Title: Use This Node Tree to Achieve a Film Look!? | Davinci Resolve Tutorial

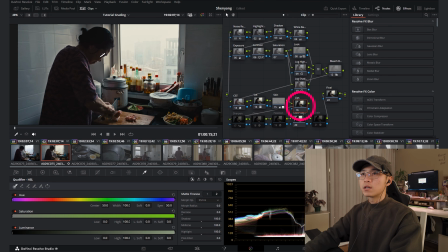And then I'll have this note for the gips. This one, the gips is on the shadow side, so we don't need to deal with it.
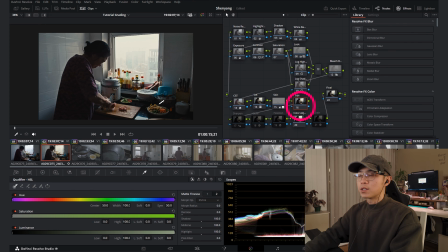If it does, just select your gip and change the color, make it more pop or something to your liking. Then the last section. This section is really how you transform your digital image to a film look magical.
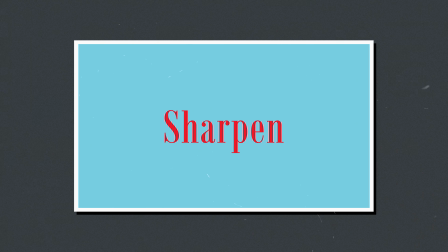So let's go to the first node. Let's hit Ctrl D to open it. See the icon over here?
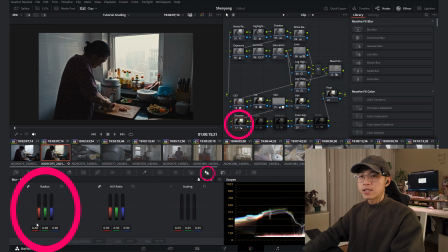It's the same icon on this side. So I already set to the 0.48. Originally it's 0.5. When you lower it down, it sharpens your footage. So I like it to be 0.48 to just add a little bit, see the before, see the after.
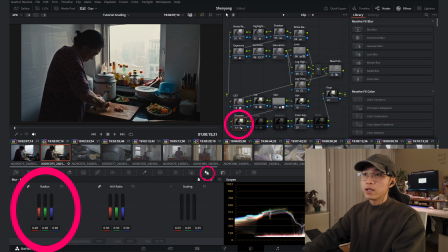Just add a little bit sharpness to your shots, make it more crispy. Then let's move on to the glow.
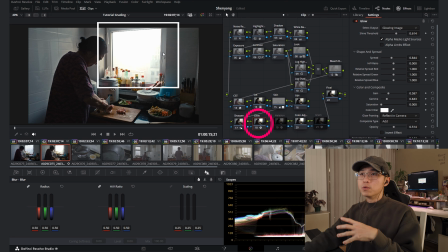Let's Ctrl D to open it. What does glow does it to bloom your highlight a bit more, to blend your image better. But it's definitely too strong. Let's go to this threshold to drag to the right side.
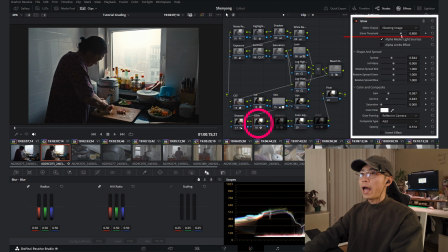We want just the glow to happen to the highlight, but not too much. I think right here, hit before, after. This one is good. Let's go to this grain, lower it down a little bit more.
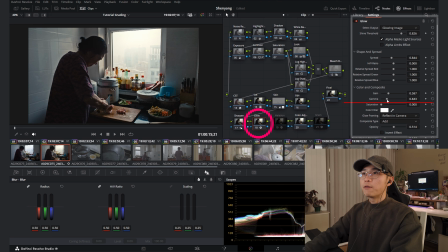Gamma, lower it down a little bit more. Before, after. But I think this glow, it makes the highlight pop. Audience will get the sense of where the light is coming from to illuminate the scene. So I think right here is great, but maybe too much. Let's dial back the key output a little bit more.
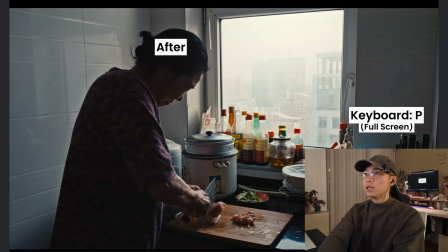I think 0.6%. Let's hit full screen. 0.6% is great. We still keep the information we have, but we make the highlight glow. Then let's move to Halation.
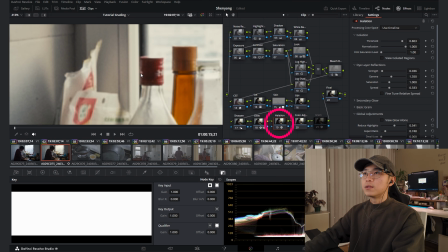So let's turn it on. Let's zoom it closely to here. What does Halation does is to see there's a high contrast area, black and white.
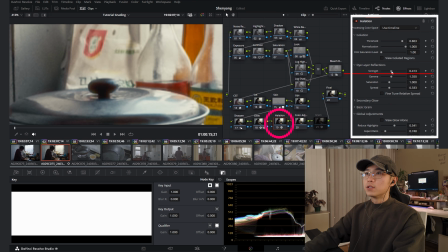The halation, if I turn on the strength here, see the halation will blend the edge of the high contrast area better. Obviously, this is too much. Dial back the strength. I will lower the saturation. Naturally, it will have this red glow on the edge.
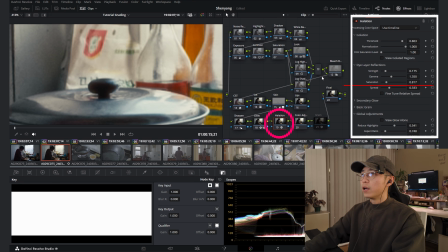I will dial back the saturation to make it less obvious and maybe lower down gamma to make the effect very subtle.
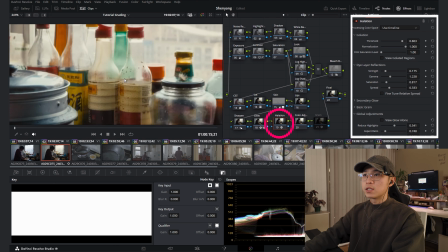when you look closely to the high contrasty area, you will see this effect.
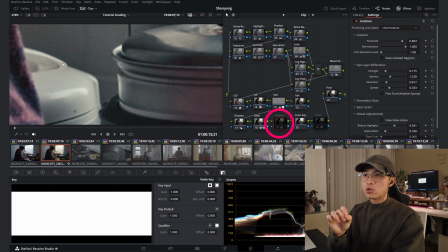It makes your digital image better by blending the edge together.
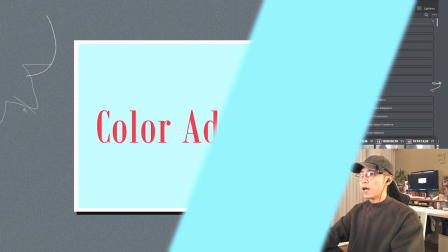Let's leave that on. I like it. Then let's move to the color adjustment.
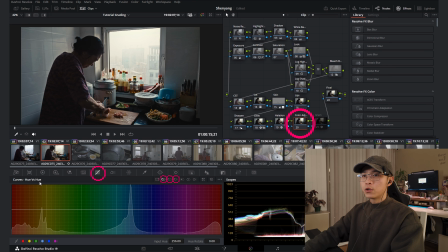For that, let's go to this 3 panel: hue versus hue, hue versus saturation, and hue versus gloom. For this image, I really think the color looks great. I think the red and the blue are too pop, in my opinion.
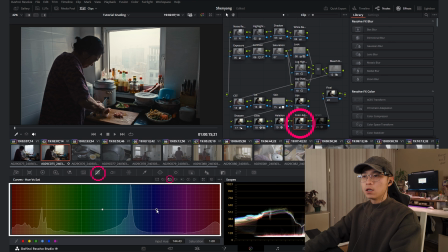So I will go to this hue versus saturation. Select the color you want to work with and lower down the saturation. I think right here, the blue makes more sense right now. And also for the red one, I think red is or something around here.
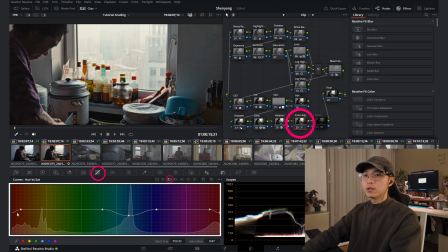Is this range? See the cap over here? If I lower it down, yeah, make it less pop.
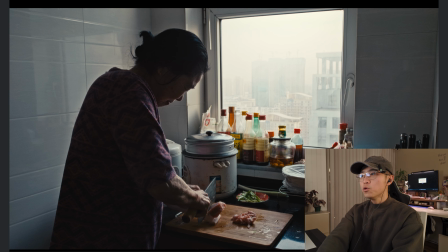This is after, this is before. Not too much. Color grading is about subtleness.
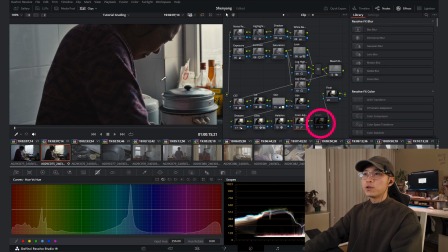Little detail matters. Then the second last note, grain. For now, we have a really clean image because we denoise the shots.
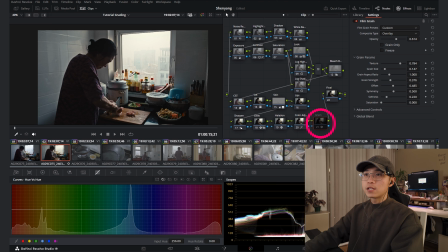But the real film look is to have grain on your shots. Let's zoom closely to this area and see after I turn it on.
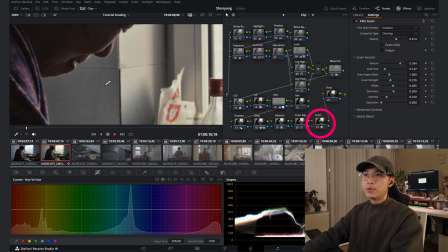See? Very clean looking noise. When I play it back, you can see the noise right happening here.
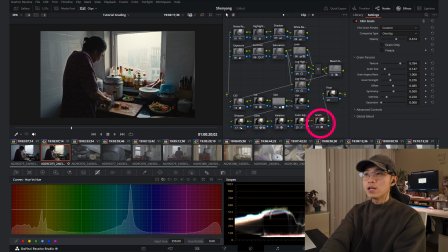Very pleasing to the eyes. Grain is what I love about film look.
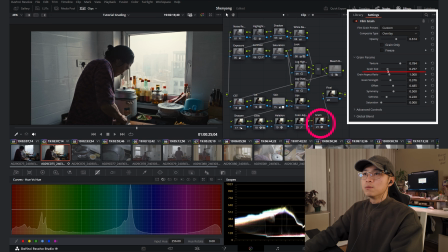I might increase the grain size a bit more. Let's keep it here and moving on.
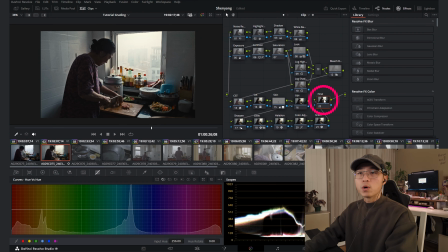So last note, any additional adjustment still want to make? For me, honestly, not too much. I will show you a little trick I usually do, but not every time. I will hit Alt-O to add additional notes. This is reverse notes of the previous one. See, nothing is here.
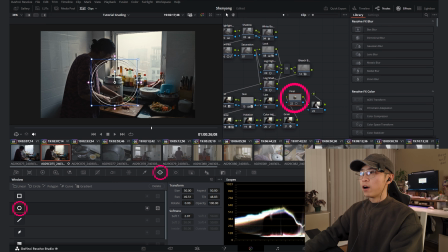When I create a masking on the image, it will create a reverse mask for the previous one. So what I want to do is to get the audience attention to where I want audience to see.